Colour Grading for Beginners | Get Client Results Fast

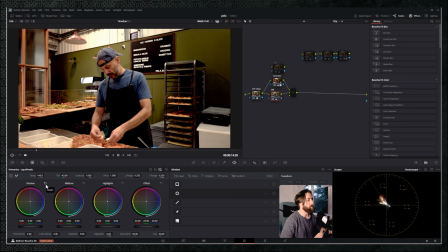4:07 That being said, the lights in the shop were slightly warm, so I took it down with a little bit of a cold colour temperature, and with Canon cameras I do find they lean towards magenta a lot more, so I brought in a bit more green. You then want to add some vibrancy back into your image, as it is very flat at the moment,
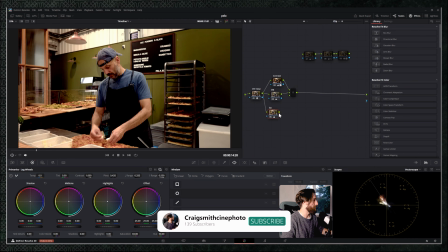4:31 and to do this we'll add in a saturation colour correction node, connecting it into the parallel mixer, and you'll see the image we have right here. It is pretty high on the intensity, however we can knock that back with the next few nodes.
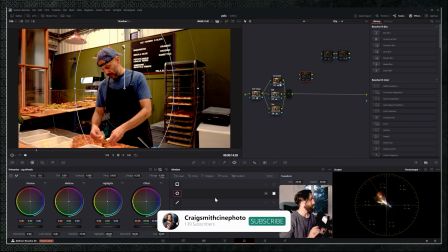4:50 In order to get your creative look, you can play around with power windows. You can do this through these options here,
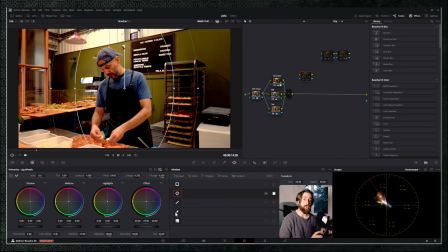4:58 and they've got preset ones, or you can draw out your own with the pen freeform tool.
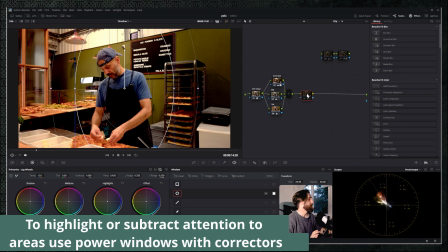5:06 In this case, I wanted to add a little vignette, and when we reenact this, you'll see that I brought down the shadows, brought down the highlights, and inverted the mask. This just gives more emphasis to the character speaking and your main subject. You can also boost the brightness of the main subject and leave the background dark if you shot in a predominantly dark venue or area.
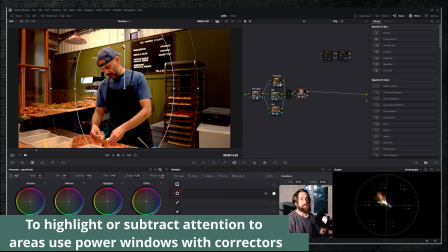5:38 Next up, in the background, I did think that the pizzas were a little bit flat.
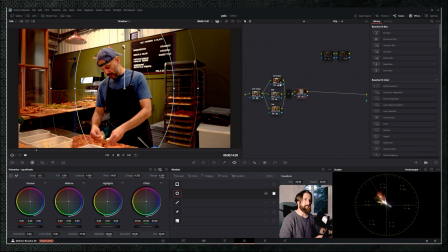5:45 There wasn't much attention drawn to them. It was mainly just him putting the cheese and mozzarella onto the pala in front of him. So I decided to add another power window,
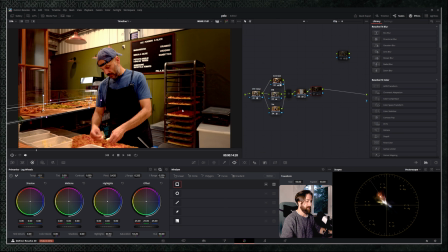6:01 this time adding some exposure boost into here. You'll notice that it does brighten it up, draws the eye to the pizzas, and gives you that little bit more element of storytelling within your image. Finally, you'll want to transform your colour space back into something usable that a lot of places use, the likes of if you're preparing it for TV, YouTube, or any other form of media in general. You'll want to transform it back to Rec 709.
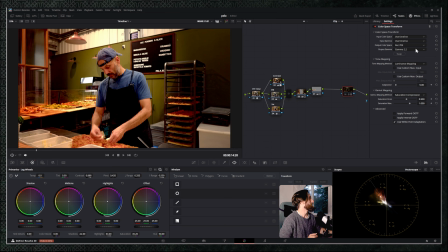6:38 This is what majority of monitors work at, so you'll use the timeline colour space. The input gamma is timeline also, as this will recognise your initial colour space,
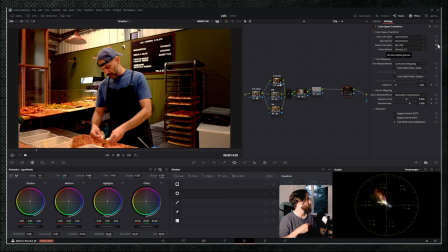6:51 and then you'll want to put your output colour space to Rec 709 and output gamma. You can play around with to get the best look that you want, but in this case, gamma 2.2. You can also use Rec 2020 or Rec 2100. These are similar to Rec 709, but are updated for newer monitors. It just depends on the diversity of what you're wanting to provide to.
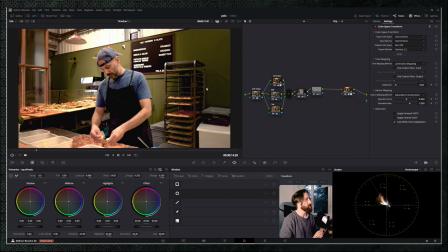7:23 So enabling this, you'll see it brightens the image slightly and tones back that intense saturation just ever so slightly and gives you this pleasing image.
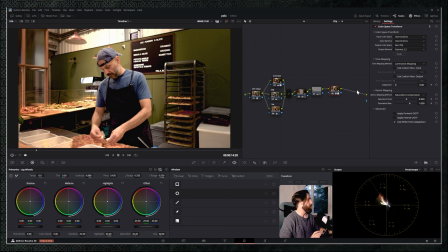7:35 You can also add in a final creative look depending on what you were wanting, the likes of going in,
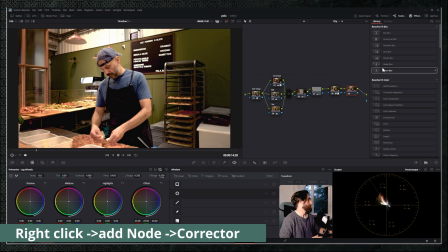7:43 adding a corrector, putting it into the line, and then if we search for, let's say, Dehancer, bring that onto your
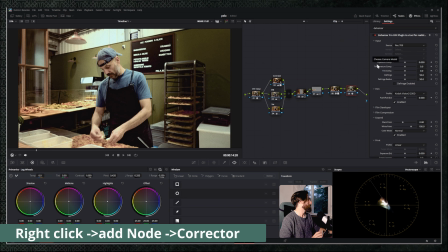7:58 page, select your source, which is Rec 709 now. It looks horrendous with the default.